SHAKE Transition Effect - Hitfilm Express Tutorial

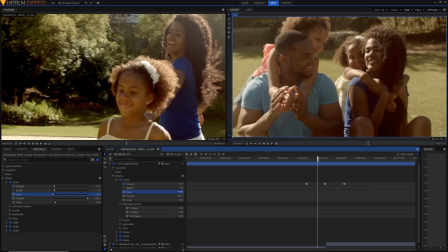7:54 And then the second reason is that each shake effect when you're in a comp shot adds its own motion blur and this is really good because when
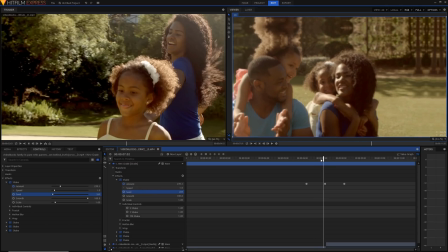8:02 you have four shake effects together when the shake effect becomes like really big it'll add an absolute ton of motion blur as you can see in
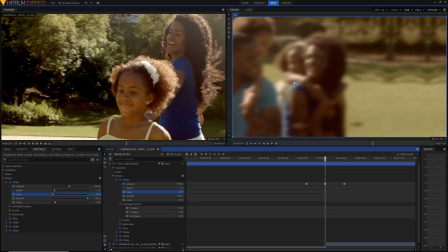8:09 frames like this and this is all four instances of motion blur put together and then looks like a really natural actual blur so there's our natural looking shake effect of course you can also adjust you know the amount make it less make it more depending on what kind of shake effect you want and you can change the speed as well to create a different speed.
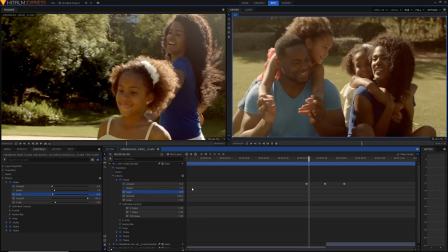8:30 Also you might notice that with your shake effect it might be going in a certain direction that you don't want.
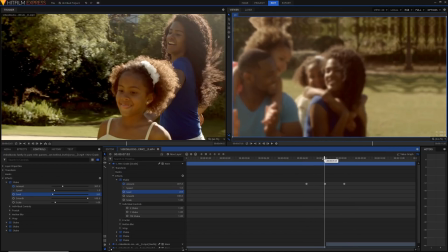8:35 For example as you can see in this shake effect with all the shake effects combined it kind of pans right and
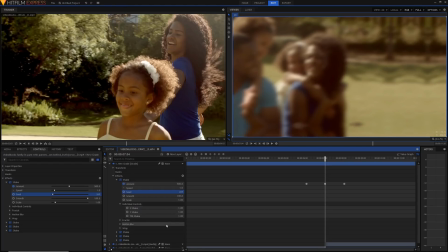8:41 if you want to you can just change each seed individually until you have a really nice blend of shake effect.
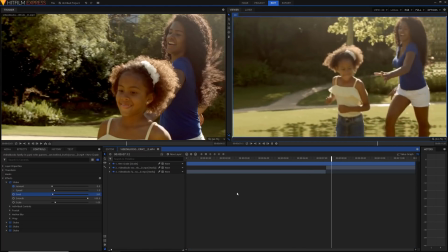8:47 So that's a pretty cool shake effect and it looks pretty natural and pretty nice already
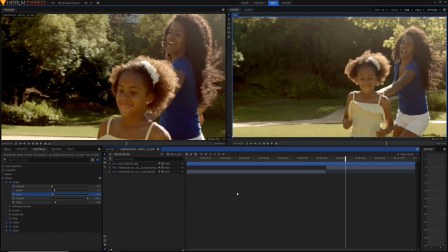8:52 but there's a couple of things that we can do if we want to make it look just a little bit nicer.
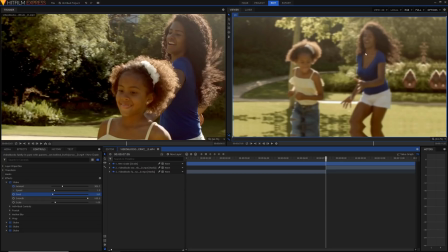8:57 So there are two main effects that we can apply here. The first is a blur because we've already got this motion blur but if you want to we can apply an extra blur. I'm just going to go into the effects panel. You can use lens blur if you want for a more realistic effect but it takes a lot of time to render so I'm just going to use the normal blur.
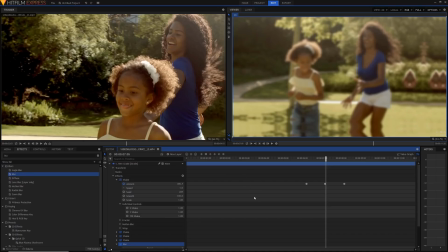9:16 I'll open up the shake effect and go to that initial keyframe.
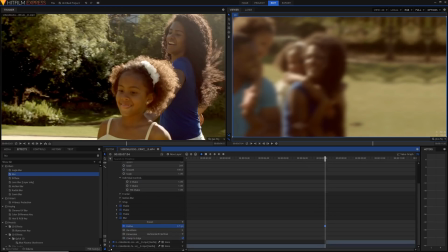9:20 Here I'll set a keyframe for the blur radius to be something pretty gentle, I don't want it to be too harsh, something like 15 maybe.
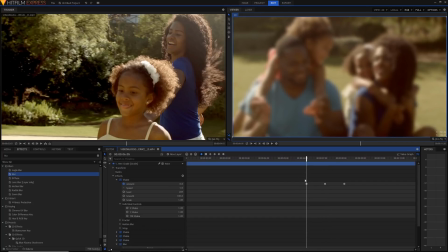9:29 Now I'm going to go to these keyframes, you can tell that there's a keyframe at the frame when a little circle appears inside this circle here, and I'm just going to drag the radius all the way down,
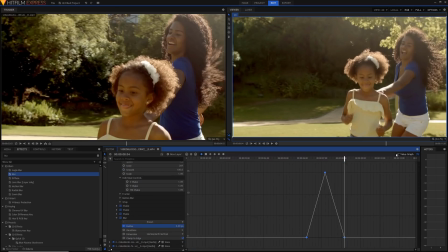9:42 and the same here, and I'm just going to highlight these keyframes and quickly just adjust the interpolation in a similar way.
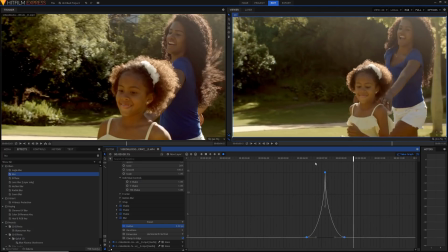9:51 And now we've got a little bit of a nicer blur going on here as well. The second effect we're going to add is a little bit of a flash. So to do that we're going to not add brightness or contrast but something that I really like in this kind of instance is to add just a simple glow effect.
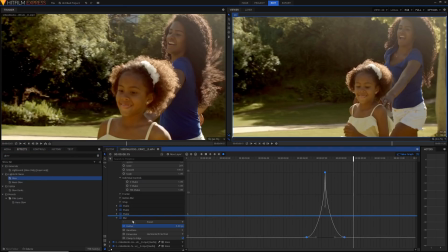10:08 Just drag it on after or before your blur, it's up to you.
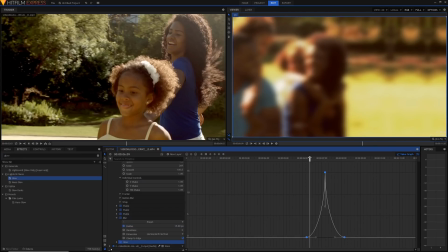10:13 And what you can do is adjust the threshold and all the different settings to get a really nice glow that you like.
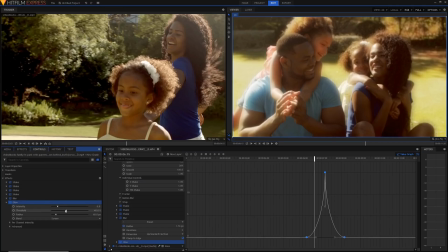10:20 So I go into the controls, I'm going to open up the glow here. If you notice the threshold is the amount of stuff that's glowing.
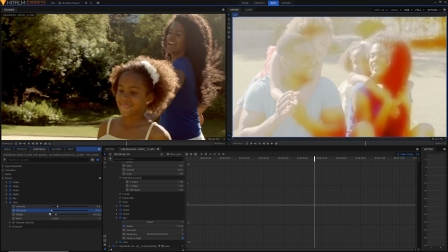10:28 If you set it at 0%, everything's glowing and it just doesn't look right. So I'm going to set it to something like this,
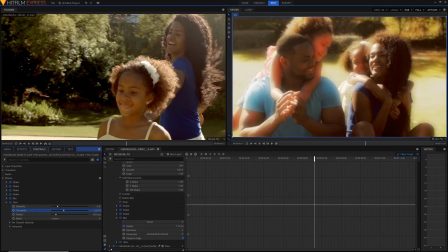10:36 which looks really nice because the glow is kind of coming off the grass and the light here and it's kind of shining really nicely. So I'm going to close out the value graph real quick. at this frame right here I'm going to set the
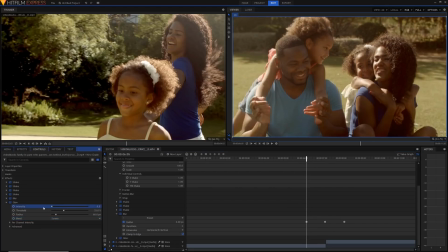10:48 glow intensity to be zero and I'm going to set a keyframe for that as well.
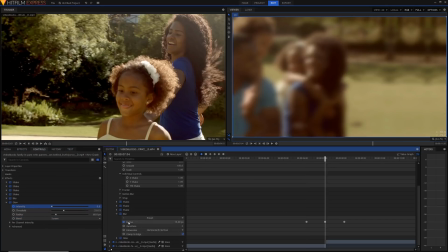10:54 I'm also going to go to this frame now and at this frame I'm going to set
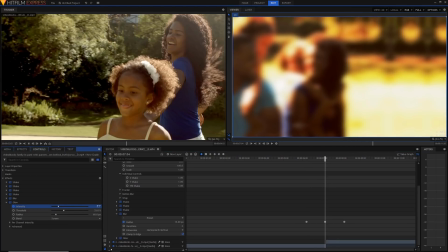11:00 a desired intensity to be whatever I like and I might increase the radius just a little bit.
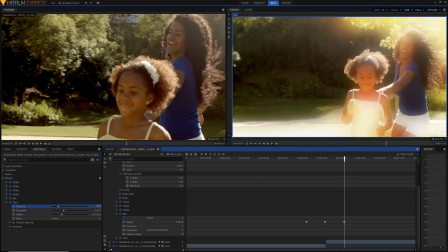11:09 And then at this frame all the way back here again I'm going to get rid of that intensity again.
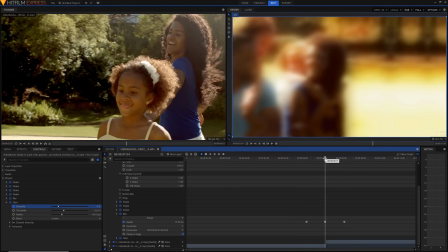11:18 And that's just a really nice subtle glow that really adds to the image. You can also adjust the interpolation of the glow effect to make it more like a spike like in the other ones, but if you do that then it kind of removes the gentleness of the glow which I really like.
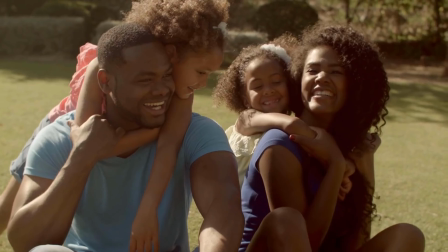11:33 So I'm just going to keep it like it is at the moment. And that's the shake effect transition pretty much done.
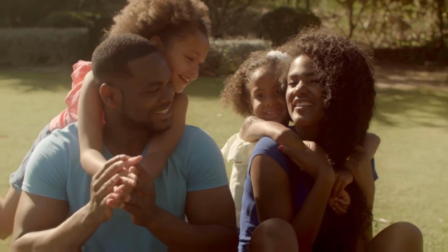11:39 Of course feel free to mess around with each of these sliders and each of these effects and add your own effects in with the mix.
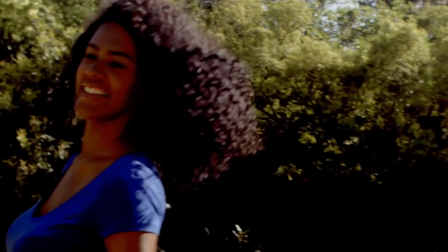11:45 I hope you enjoyed today's video or found it useful,
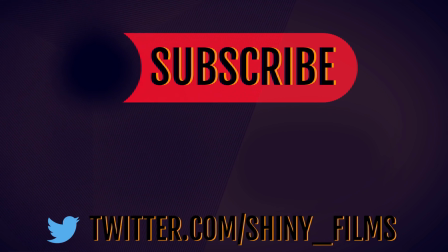11:48 if you did then be sure to hit the like button down below and of course subscribe to me if you want more hit film editing and video editing tutorials like this one. Make sure to follow me on twitter at shiny underscore films and I will see you in the next video. Stay shiny!